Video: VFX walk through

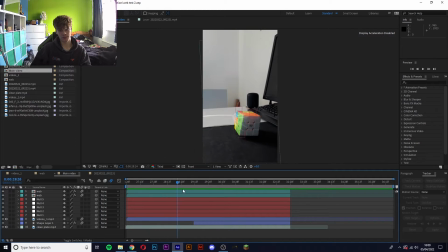(12:26)
It took bloody ages to do, but yeah, it looks good. I'll show you the final result.
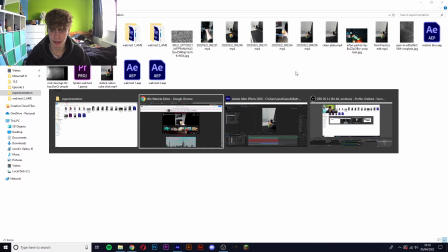(12:33)
But then obviously I had to edit in the shot of me going like,
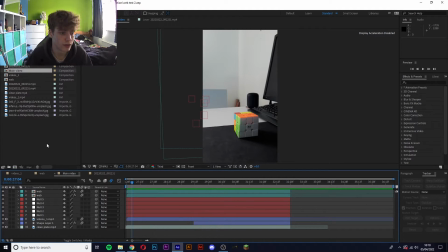(12:38)
and the shot of me catching it. So I'm going to show you how I did those as well. Alright, so here's the first shot.
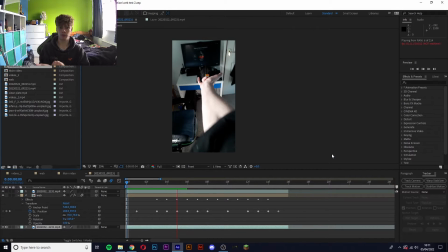(12:44)
I just need the web to come out of my wrist. So I was going to just draw the web, like as a single strand, but I realised that that looks really bad, and it was also really difficult.
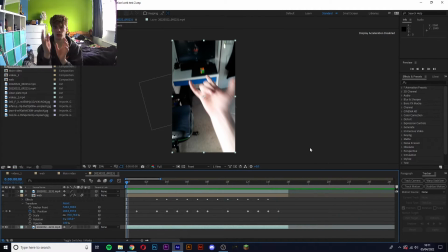(12:54)
Because as a single strand, it just doesn't look like a web. You kind of need those strands coming off of the front for it to look like a realistic web. Also, what I did was I tried to track a spot on my arm, because it's not a static shot.
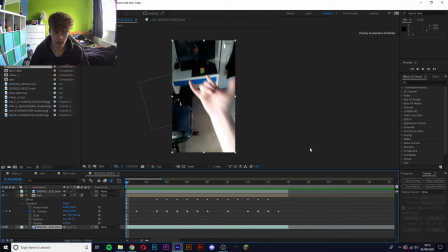(13:09)
You know, it's not on a tripod, it's me handheld. Meaning that I would I want to track it to my wrist, so when I shoot the web, the origin of the web basically doesn't move from the same spot on my wrist.
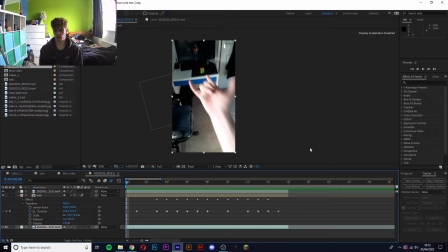(13:21)
But that ended up being really complicated, so I would basically draw the first little bit on that frame that it was tracked on my wrist, and the second frame, the tracker would move up to here, but then the web that I drew would also move because it's tracked there, right?
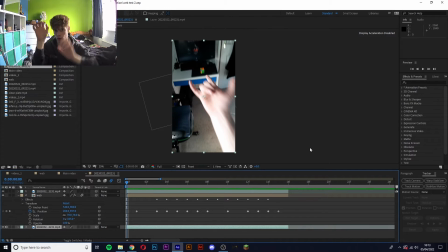(13:40)
But the controls to edit it, meaning I draw it more or extend it, rotate it, that kind of thing, was stayed down here. Meaning that if I wanted to intricately draw the web coming out of my wrist, I would have to do it over here whilst my hand is up here.
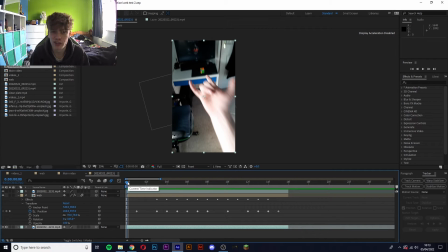(13:56)
So it was really complicated. I could have shown you that on the computer. I would start here, have the web coming out a little bit, then there, it would start coming out of here. It would look like it was coming out of here, but the controls to change it were still down in this spot.
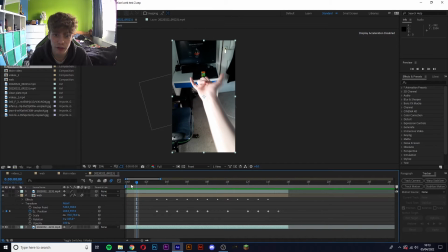(14:14)
I ended up getting rid of the tracker and just tracking it by hand, frame by frame, which ended up working pretty well. And to be honest, the web was light. It's very light and kind of see-through. And I'm quite pale, and the lighting from my window made my skin very white.
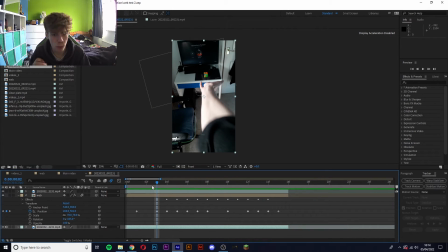(14:30)
Meaning that you couldn't even see properly where the origin of the web was coming from, for the most part, or at least not clearly, which was great. It worked in my favour, because it means that I tracked it by hand, meaning it's not going to be super accurate of the origin of the web from my wrist, but you can't really see it anyway,
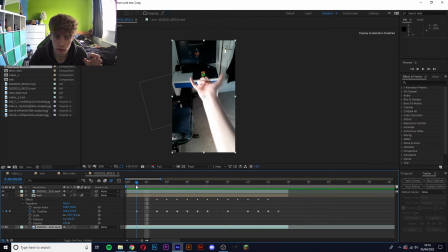(14:50)
so that's not a problem. So I just got the web effect that I used for the static shot, and I just comped it in here. And I like used the puppet tool to animate it coming out of my wrist, kind of extending outwards, and then also like kind of falling and getting smaller.
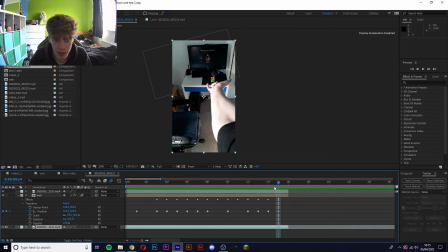(15:06)
So I made it smaller and kind of like curve. And then also, because here, the web is, well, it's like the top part of the web. There's still like a massive strand coming down over like here. So what I did was I duplicated the footage.
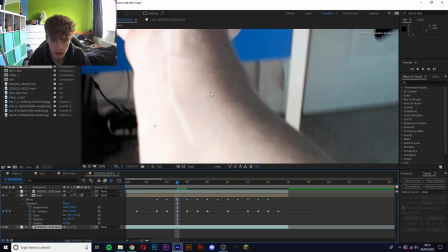(15:25)
As you can see here, there's like, well, it's kind of hard to see actually, but here's the web strand.
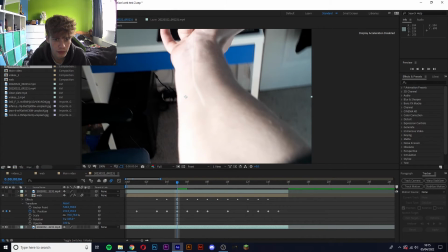(15:30)
And I didn't want it to just come out from this part of my wrist, of my arm.
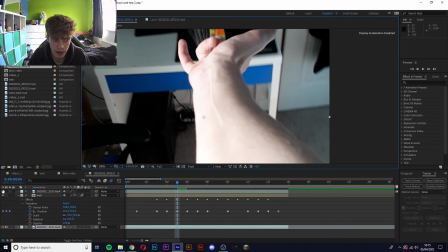(15:35)
I wanted it to come up here. So I put a opacity layer over a duplicated layer, duplicated footage, and I just cut out this area here. So I overlaid it basically, so it looked like it's coming out my wrist, and it just like covered it up basically.
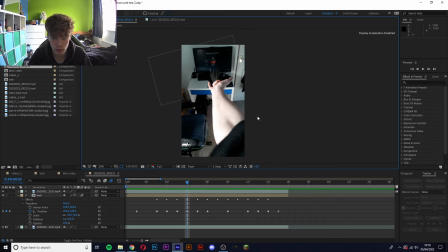(15:51)
So that worked well. Surprisingly better than I thought it was going to turn out. And then yeah, catching it.
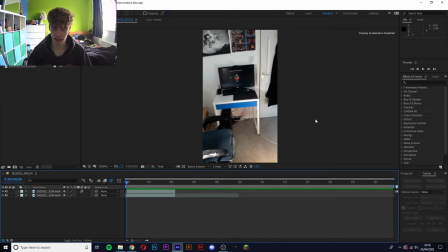(15:57)
But this one was the quickest one to do, and the simplest. Instead of it just being me like catching it, and like no editing at all, I wanted to put a blur of the cube in there for a couple frames,
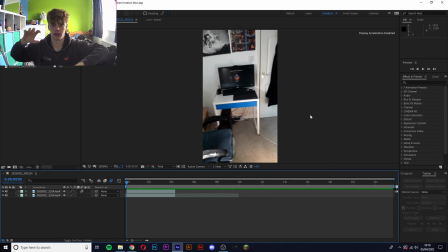(16:10)
so it makes you think that you can like, you know, there's movement happening. So what I did basically was I got a cutout of the
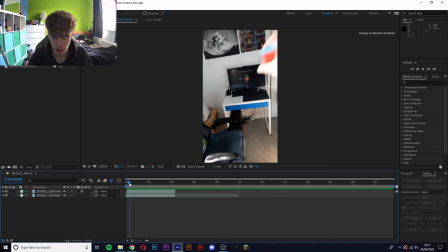(16:19)
cube, which, you know, here you can see it's got like a hole in it. Let me turn off the motion blur. It's got like a hole in it from where my thumb was in the freeze frame.